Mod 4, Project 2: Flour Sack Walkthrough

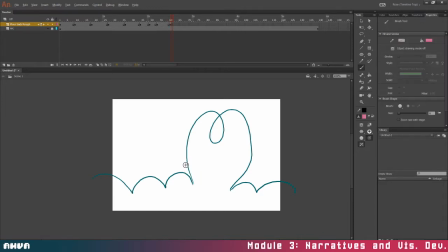(8:23)
I'm going to have him turn and look up. So the audience's eyes are going to follow him or her looking up. Put this over a little bit.
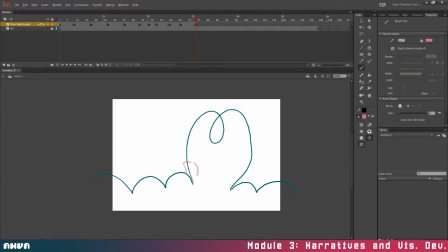(8:44)
I'm going to have them still looking up because they're looking in the direction they want to go. They're going to do a little rear wiggle.
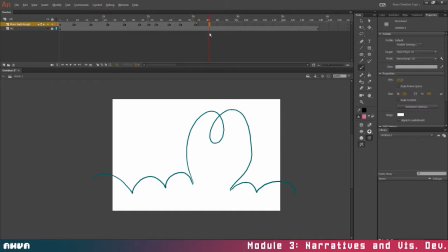They're going to spring up.
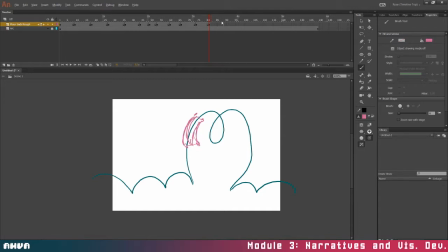(9:16)
I'm drawing that center line because that's kind of important to know where the heck everything is going to go. There's where they're doing their flip. Right.
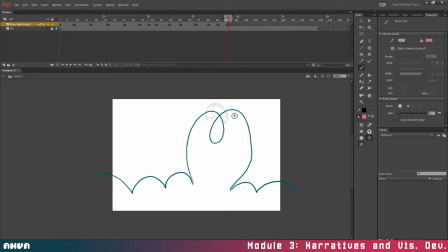(9:35)
Turn onion skin for this. So here's the head. Here's the feet. So they just done the flip.
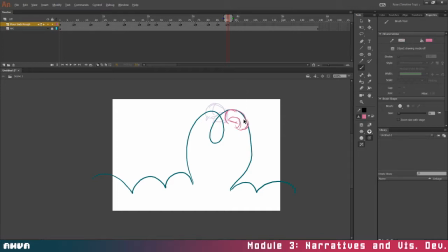(9:53)
One sec. Okay, so this is the head here. So I'm gonna have the body flip around. Right, an H there. The head.
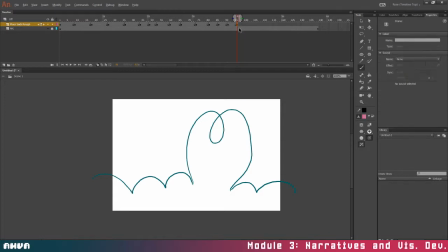Now they're gonna fall straight. Oh, I gotta autosave.
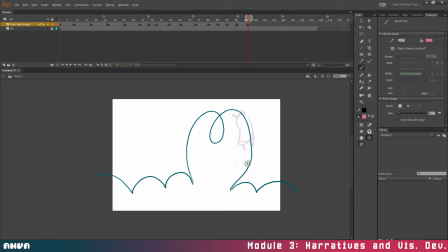Really stretch him here. Keep that nice arc in the body. Strong landing.
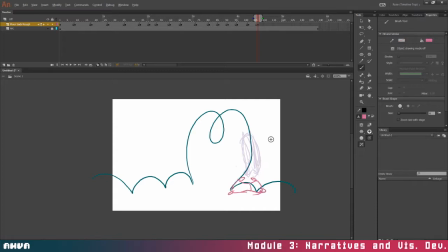Again, kind of leaping up. Again.
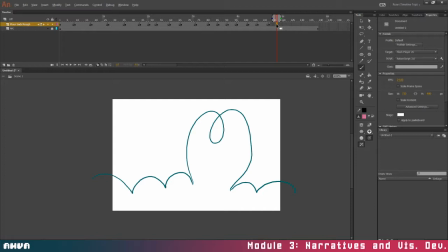Before settling.
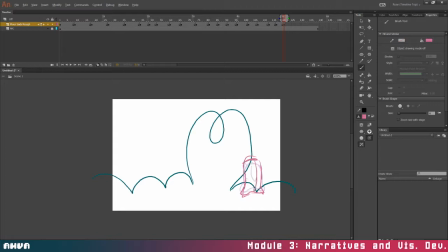(11:28)
Looking this way now. Okay, anticipation. They've got to bend down before she can hop again.
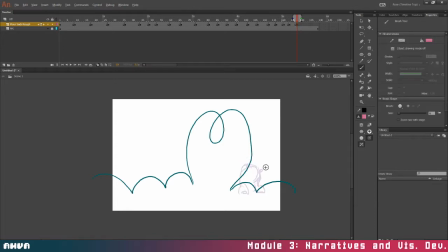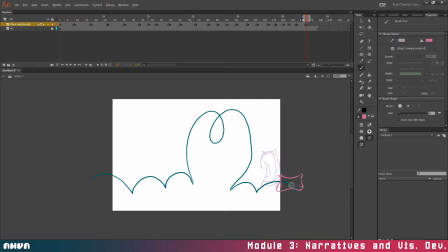(11:58)
Landing, and that's it. So to preview this, let's take a look at the really rough animation now. So I can kind of figure out where things need more time.
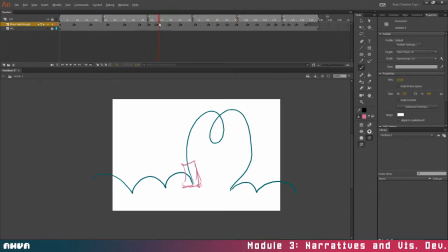(12:17)
So I think in here, that settles fine, but I think she needs a little bit more time in here. So I'm going to extend by hitting F5.
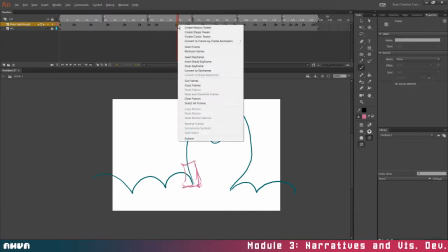(12:31)
It's actually an extra keyframe.